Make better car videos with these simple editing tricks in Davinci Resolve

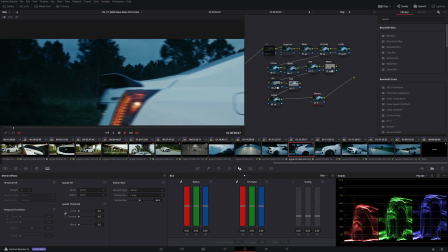I think that is the only thing I would have liked, you know, to improve on this shot, possibly to expose for the wheel a little bit better. But in this case, I decided that I didn't want to lose my highlights, So I exposed for that in particular we've shown the wheels I just want to you know, make sure that the rest of the shot isn't blown out.
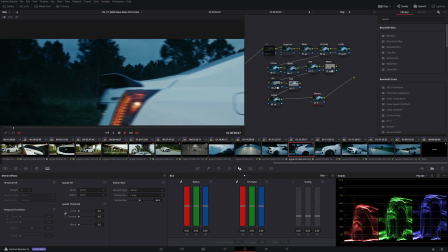So unfortunately I had to sacrifice the wheels here and then on to this shot I did something in particular because this shot was filmed and We were not going too fast here. I want to say maybe 40 miles an hour and it didn't look fast So I'm gonna show you guys what I did here.
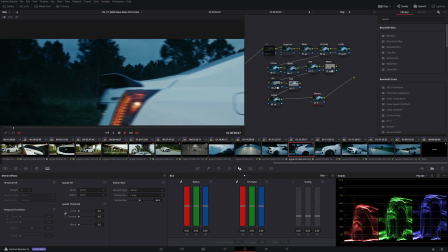I actually added motion blur In fact, let me just close this and you'll be able to see it right here in the trees Now DaVinci Resolve has some really nice tools for noise reduction and motion blur and Unfortunately, this is in the page studio version, but you'll see here that there is a motion blur section in
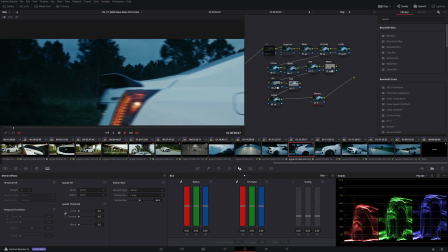The motion effects which is where temporal noise and spatial noise reduction are so see here. I just added another node and And it didn't blur the car and you'll see it just adds some nice noise,
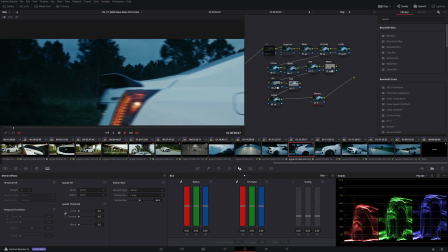like, you know, motion blur to the shot. And it is pretty processor intensive, but let me go back to that shot and just loop it. So you'll see it just adds some nice motion blur to the shot. Whereas if we turn it off, let's see there's almost no motion blur.
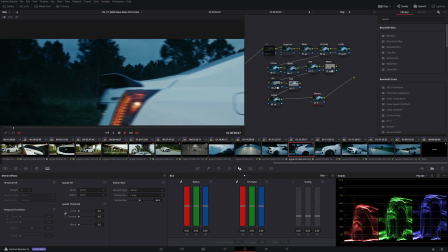and what's great about it is it does blur the car just a little bit but not enough for it to really
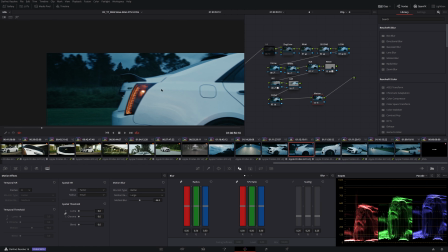really really show in the shot especially considering it's a really really quick shot so i'm going to
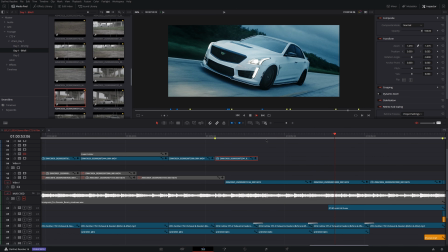turn move to the next shot same thing just some nice sexiness of the car and then the way i ended the video was with my signature flyby in two directions so he approaches
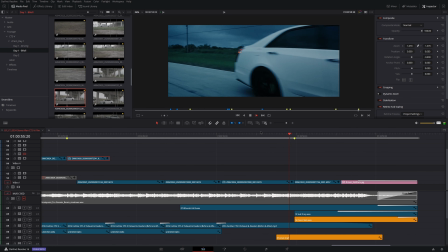boom boom coming at us boom added a camera shake and that
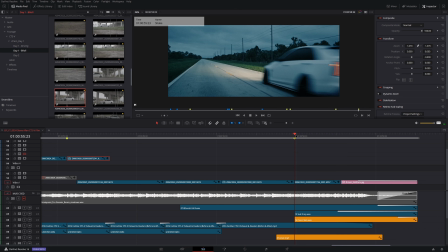camera shake was just hard very very quick no zoom whatsoever did not stabilize and post at all and just let it ride out
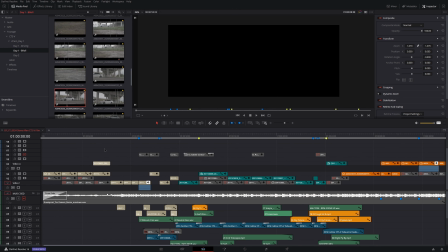and ended so i want to run through a couple little additional things that i did and this is something i like to do every
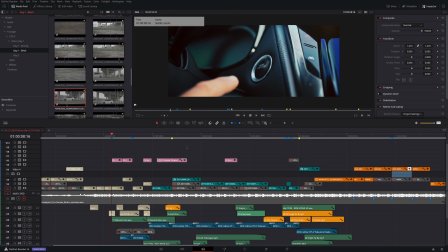now and then and i use it tastefully i try to use these effects only when it really makes sense and I've done a video on this in the past
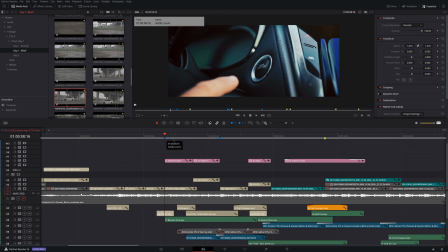you could check that out it's a video on light leaks and how to add some impact to your videos I'm gonna put a link up here in the cards so you can
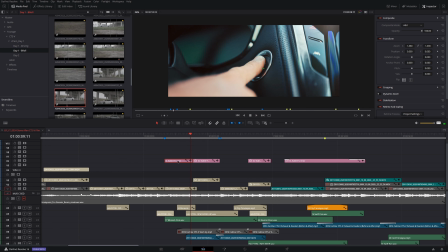check that out but what I did is I added these light overlays from lens distortions and these are great this is
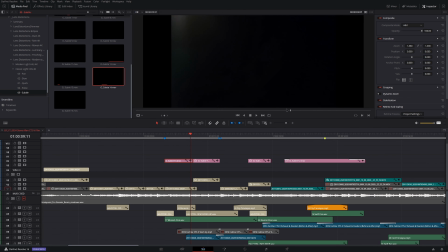actually from classic light hits let's see these light hits these are amazing these are something you could purchase from lens distortions I'm going to put a link to that
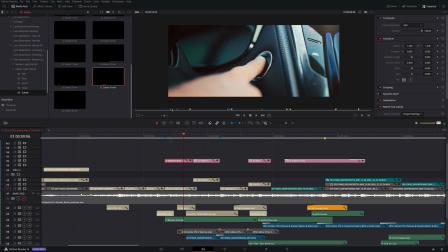in the description below but these just add a subtle subtle effect you'll see here in the top right I just flipped it it's as if you know you're zooming in and it's like your lens just catches a little bit of light same thing with this shot here it just adds a little bit
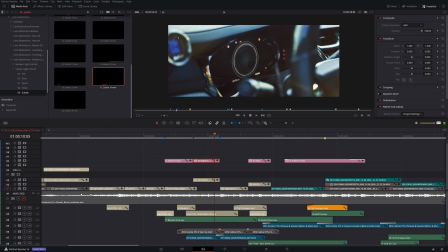you know sexier look nothing too crazy nothing too over
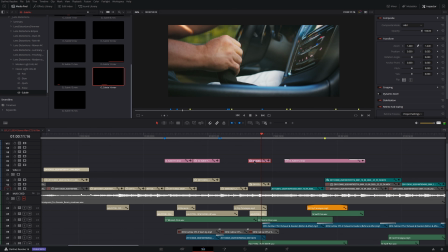the top and then same thing right here and
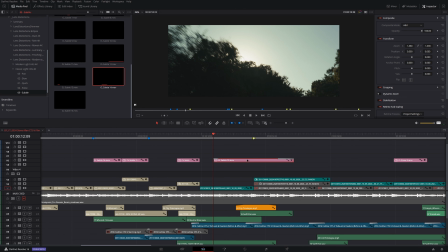then i also added another one this is from classic light hits this is a subtle light hit and you'll see here this to me
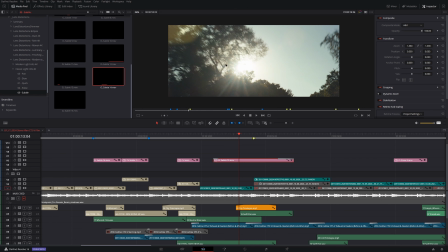made the most sense like this is if as if you know your lens is catching the sun here so to me like this makes a lot of sense to
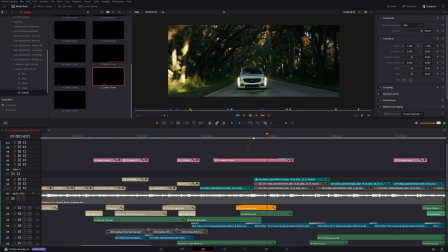have some sexy sexy flares and i continued those flares onto the next shot to just tie these two together and they're just you know super subtle there's nothing too extreme about these
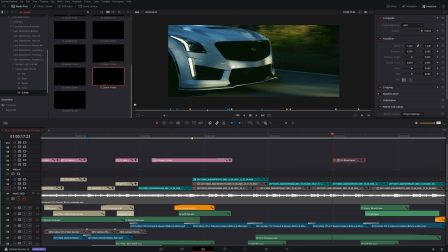and i did the exact same thing on this shot and the reason i did on this shot is because you see
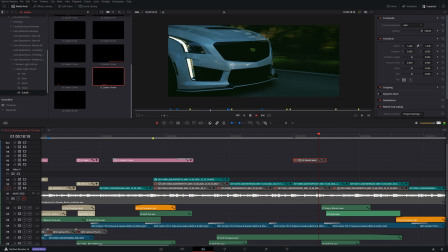the light right just passing over the car so i tried to simulate like what it would look like if the lens is getting some glare as it like you know, as the trees reveal the sun. So I just let it flicker. And then off.
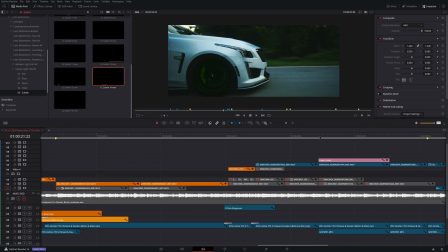And then I only used that effect once more. And that was on this shot.
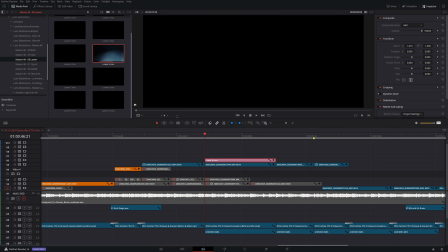This is from the Maven pack. And this is the actual lower version right here.
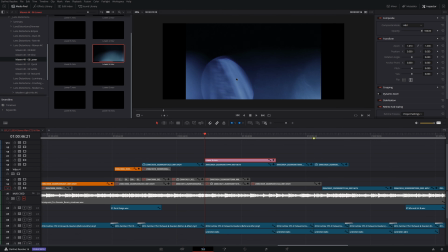Another very simple and clean effect.
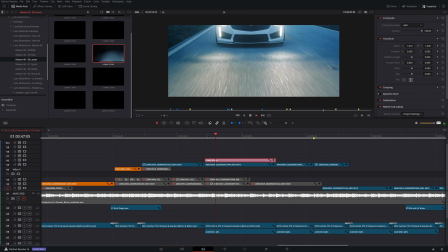But I flipped it and used it to create like a nice, just nice look as if right there you see like the headlights are coming at you
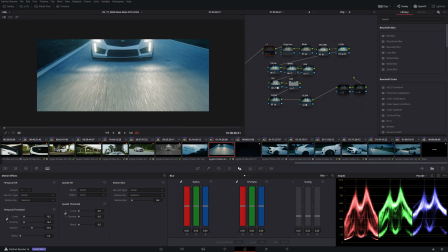and i did consider i'll show you guys here i did consider adding lens flares to the actual car
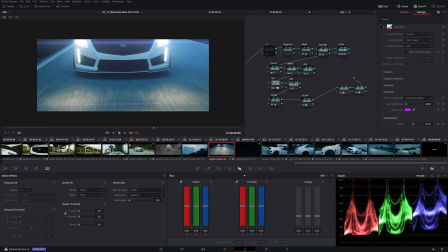you see here but i felt that this wasn't true to what i was shooting i wasn't shooting with an anamorphic lens this was on a sigma 18-35 and i just didn't feel that this added anything to
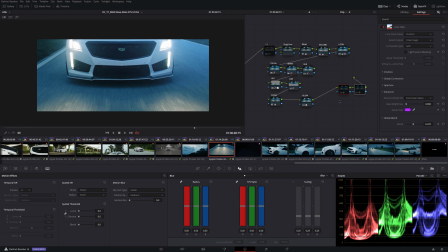the video i did experiment with it and i do recommend that you guys experiment and just see what you can come up with and this may work for you and it you know may
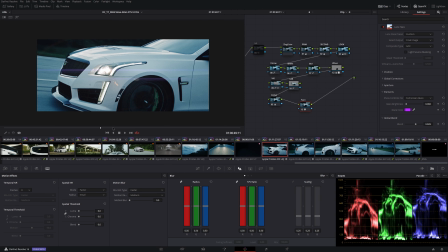not but i added another one i simply just tracked it and that's one thing that i love about davinci resolve is its tracking abilities but you see here this is a dynamic effect so let me just turn off the sound sorry
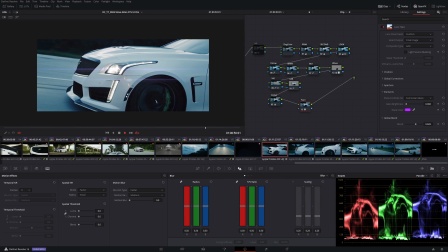but to see here it's a you know dynamic effect and it will track so you see that this little flare here will you know
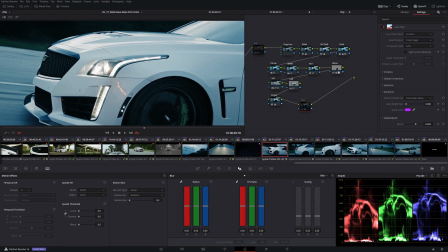follow your tracking so it just didn't work out i thought it would look good
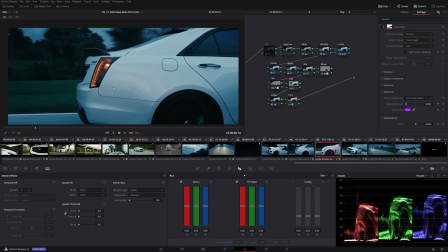um it was to me realistic enough but
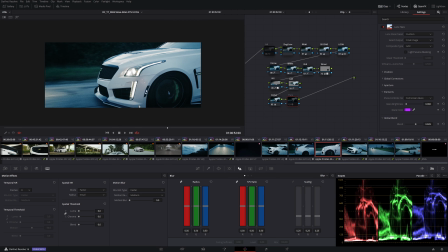i just didn't feel it added enough you know to the shot to make it worthwhile
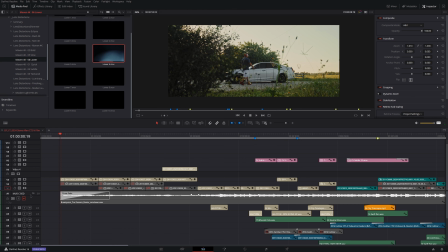so that's pretty much it we have a short sexy impactful high intensity yet, you know, elegant enough video to show off this car and pretty much make a statement. All right, guys, that wraps it up for the video editing breakdown for this Cadillac CTSV ad. If you learned something from this video, do me a favor, give it a thumbs up and share it on social media. If you have any questions about what happened in this video and what I did, drop a comment below and I'll do my best to get to your question as soon as possible. also I'd like to invite you to join the Driven Films discord channel you can find a link to the discord channel in the description below now most of all please hit that subscribe button tap the bell icon next to it so you don't miss out on the color grading and sound design segments of this breakdown until next time take care now be sure to subscribe to the channel so you don't miss out up on now be sure to subscribe to the channel so you don't miss out okay Thank you.